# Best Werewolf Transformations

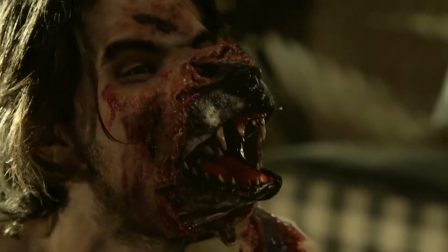The skin has to be torn off, the beast has to literally burst out from inside
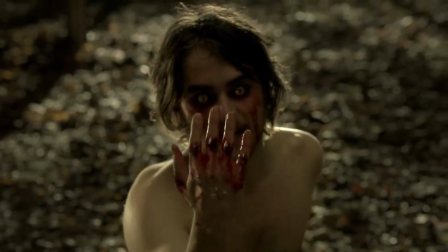the human and you can see that it's
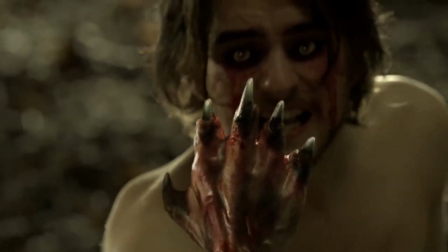much less visceral at least to to my mind it doesn't have the weight and the heft
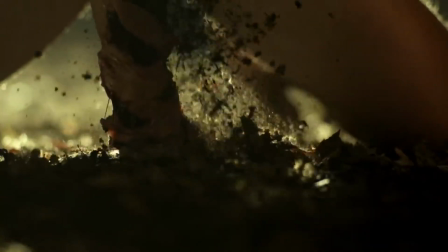to it although I do love the touches of physicality that they've added with
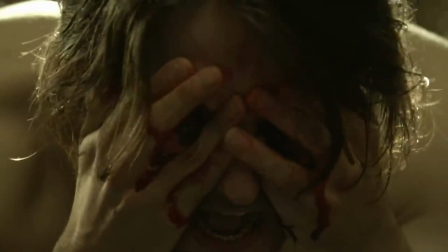the human eyes coming out to be supplanted by the wolf eyes the human
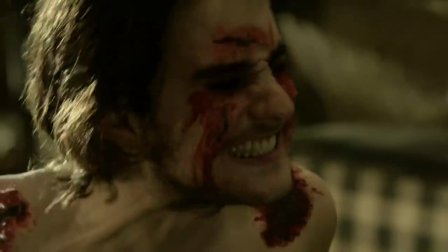teeth falling out and especially at the very end the wolf eating of the human
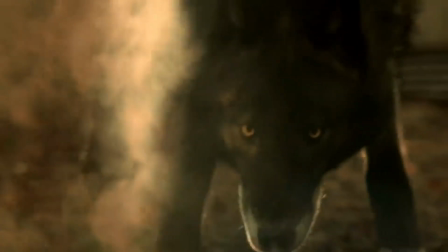skin to reabsorb the human during that part of their cycle of transformation it's a really nice touch bad moon is another i feel underappreciated werewolf
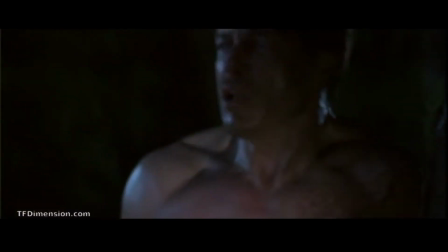movie that straddles this divide between practical werewolf transformations and cgi heavy transformations
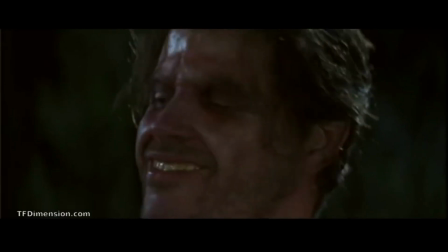it begins great and the practical work there and you'll see this over and over again we'll
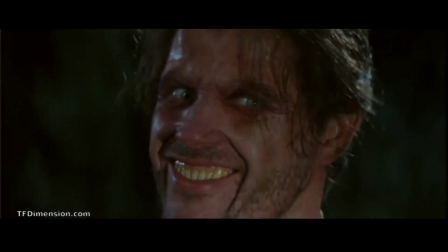give the actor some teeth we'll give them a little bit of hair around their face we'll give them their contact lenses and their claws
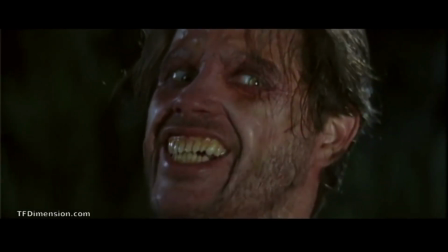and something to uh to work with this sort of halfway point of the transformation and the actor
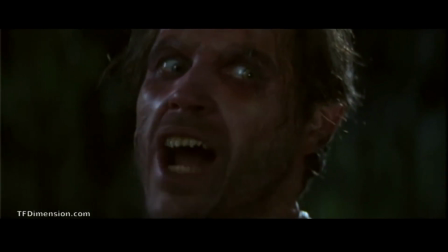can play around with this a lot and i always find it effective but
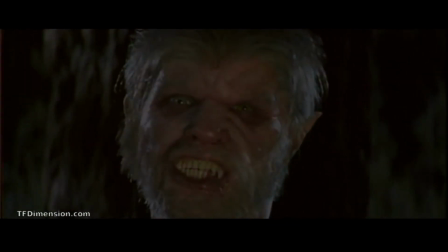then in bad moon it descends as all 90s fx work seemed to
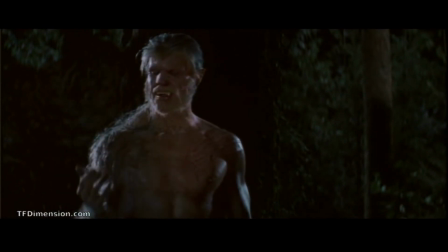into this nascent computer morphing technology that seemed to be
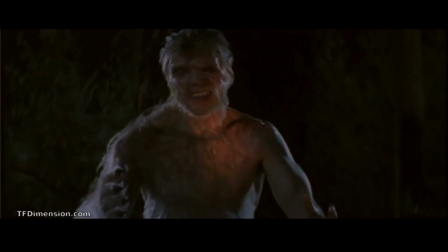mandatory for any FX sequence in the 90s and we just descend into what now
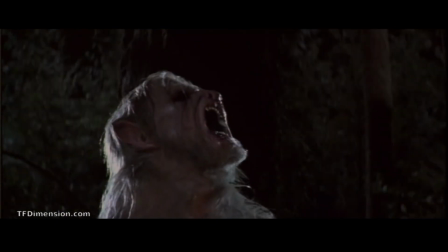seems unfortunately like a sort of Microsoft Paint version of transforming a man into a wolf.
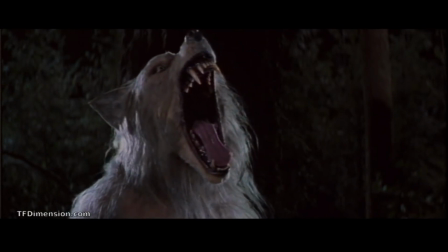The Underworld movies have basically a much more polished version of exactly the same thing.
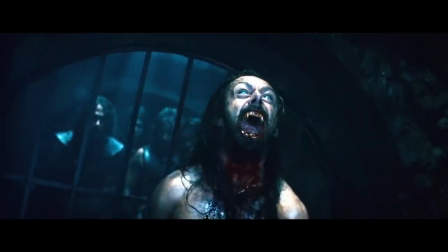We'll get some hair, some nails, some teeth, some contact lenses,
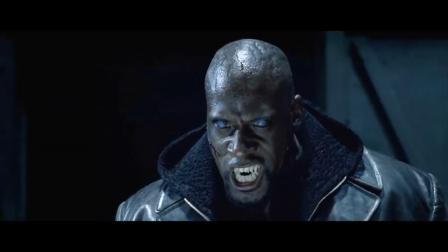and then we'll just CG morph from a human body into the wolf form.
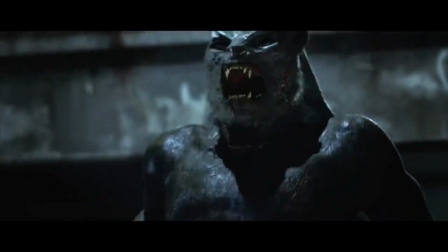I really like the look of the final wolf forms in these underworld movies,
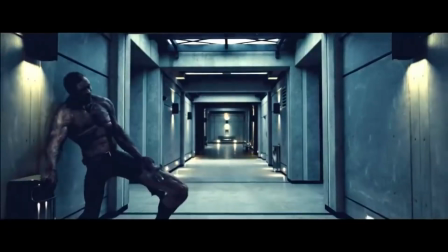but the transformations are much more like Bruce Banner hulking out
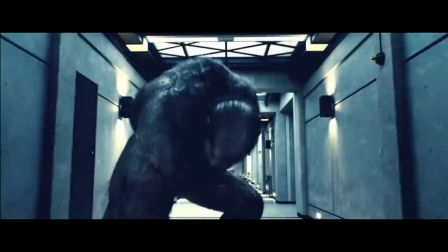than a human painfully turning into something of a different species.
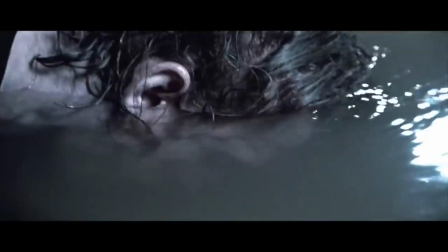I mean, there's a reason for that in the Underworld movies. They need to get into their fights really quickly.
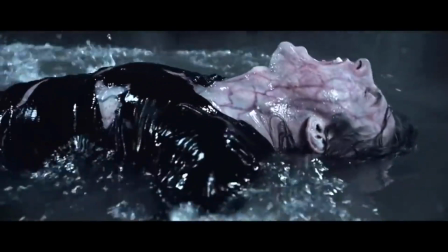But I think it's at the expense of the physicality and the pain of the change.
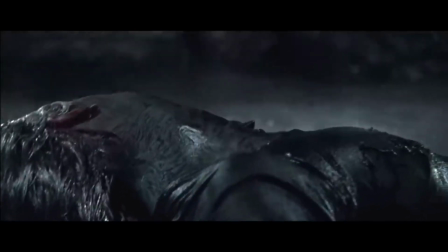You can see some of the actors trying to sell the pain of it. But it's over in such a flash that I, as a viewer, just don't buy it.
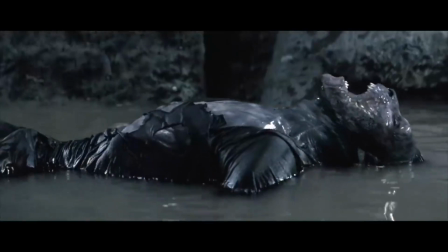But for these Underworld movies, they need to get into a scrap as quickly as possible.
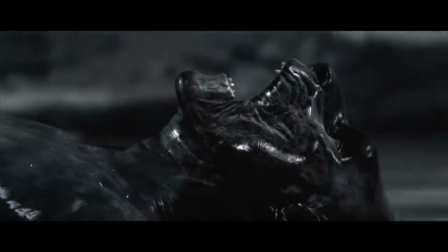They can't spend all afternoon changing like Eddie Quist does in The Howling. or they'd just be shot by the vampires.
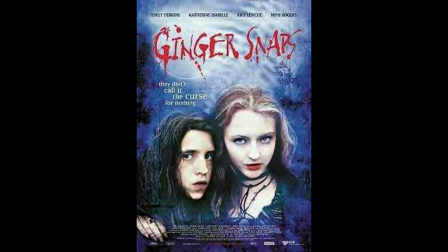The other end of that spectrum is Ginger Snaps, an amazing werewolf movie, still seems fresh today,
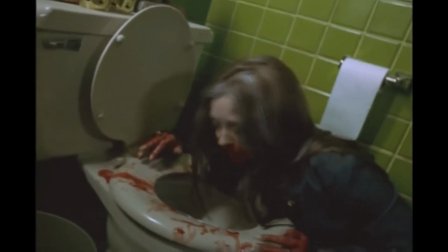where the transformation takes place over the course of the movie.
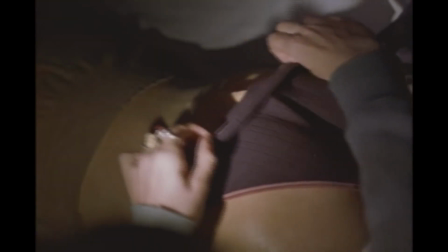As the full moon nears, you can see our protagonist, Ginger, becoming more and more lupine.
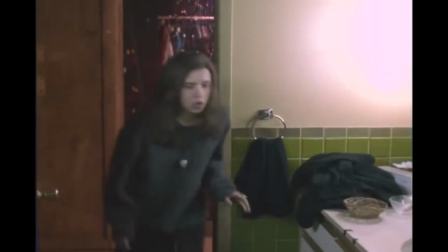As the curse, the infection,
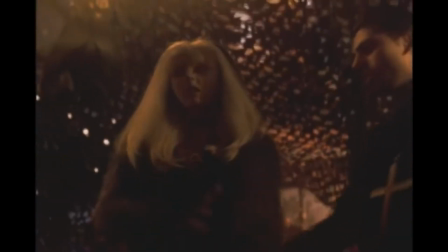the disease, however you want to map it is reeking its work on her body.
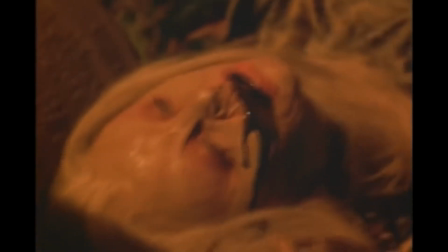Ginger Snaps manages to have its cake and eat it because you do get a fully physical transformation at the end from human into canine as well.
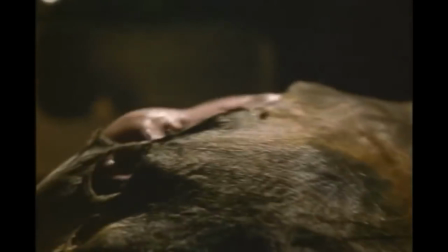I like the strangely fleshy quadruped that she turns into at the end.
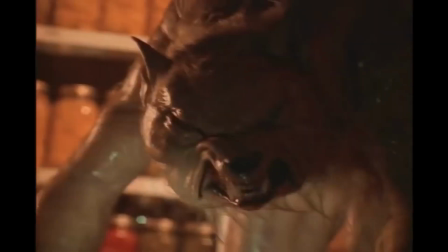It does seem like a nice sort of brundle flying mushing of human and wolf
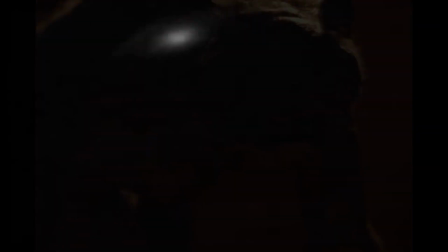which really appeals to my sensibilities of course we can't ignore our cinema history
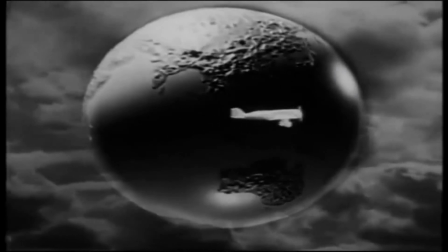no chat about werewolf transformations should ignore
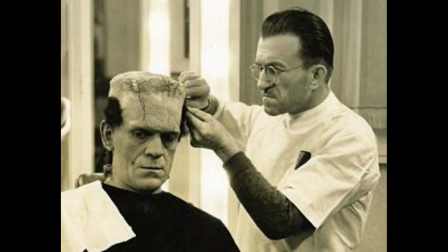the great jack pierce monster maker for universal studios in the 30s and 40s he was responsible for the
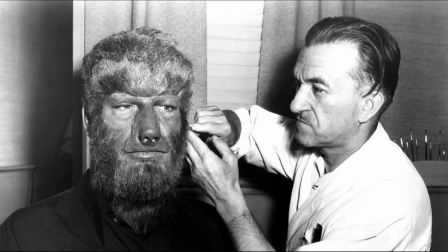looks of Boris Carlos, Frankenstein creature, the mummy and the wolfman but before he got to transform
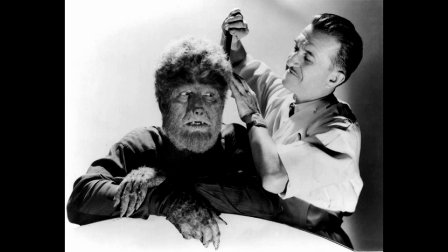Lon Chaney Jr in the 40s he worked on 1935's
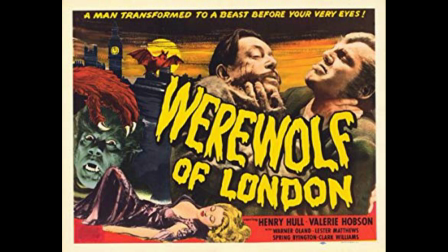Werewolf of London and used a series of I guess hidden cuts as
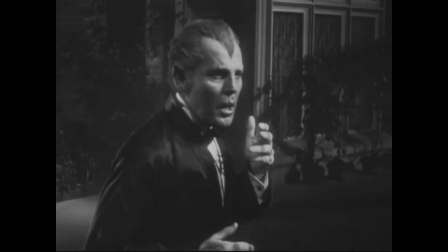the character walked behind a series of pillars to phase the actor from human through
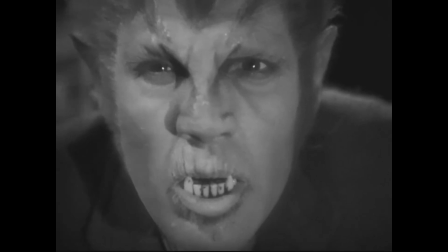different stages of the transformation into the final wolfman form in
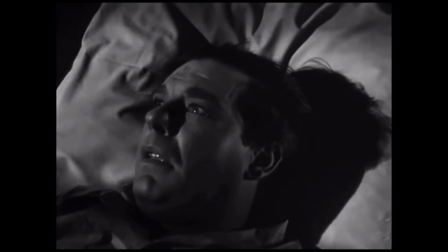the wolfman and i think the technique vastly improved upon in frankenstein meets the
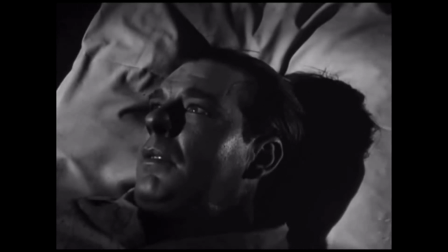wolfman cuts give way to dissolves to try and trick the eye into thinking that all this
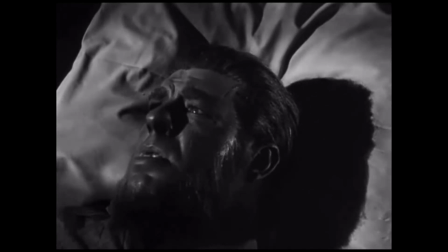is happening right in front of you it involves an extremely patient long
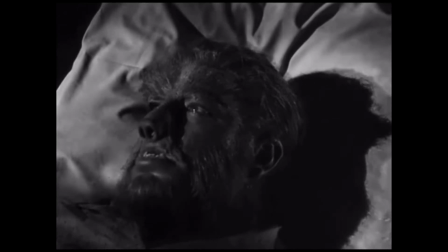cheney jr and the painstaking layering of makeup upon makeup upon makeup
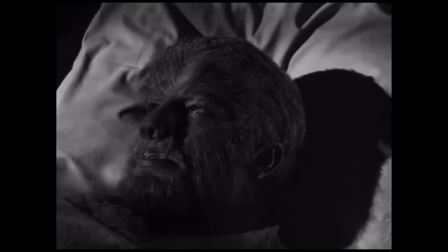until we can merge from human to wolfman
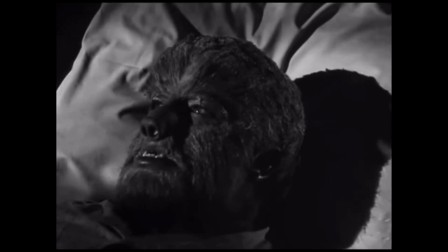i can only imagine in 1941 what that must have seemed like to a
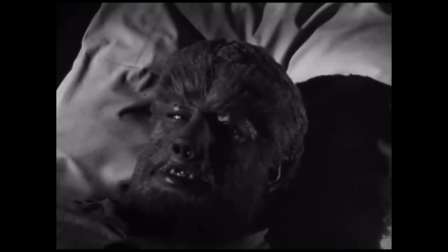virgin crowd it must have been the height of movie making magic. 1981 truly was the year of the wolf with not only the howling and an American werewolf in London which you know I'm going to be talking about in a minute but also Wolfen
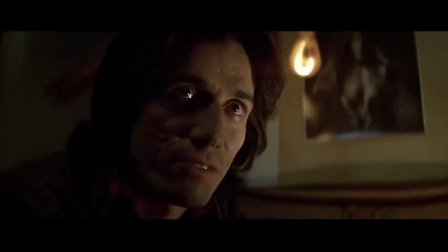and I needed to take a moment to mention the great Edward James Olmos in Wolfen who does his transformation scene or at least tries to get Albert Finney to buy that he's shape-shifting into a wolf without the aid of computer effects practical special effects optical effects or even clothes just running around in the nutty trying to convince someone that he's about to shapeshift into a wolf that is 100 pure acting and I didn't want to walk past it but the two big hitters of any discussion about werewolf transformations are the howling and an american werewolf in london the howling sits i think in a similar sphere to a company of wolves we have a plethora of transformations throughout that movie including the one big eddy quest grandstanding one and it's a chance for us to see different types of transformations.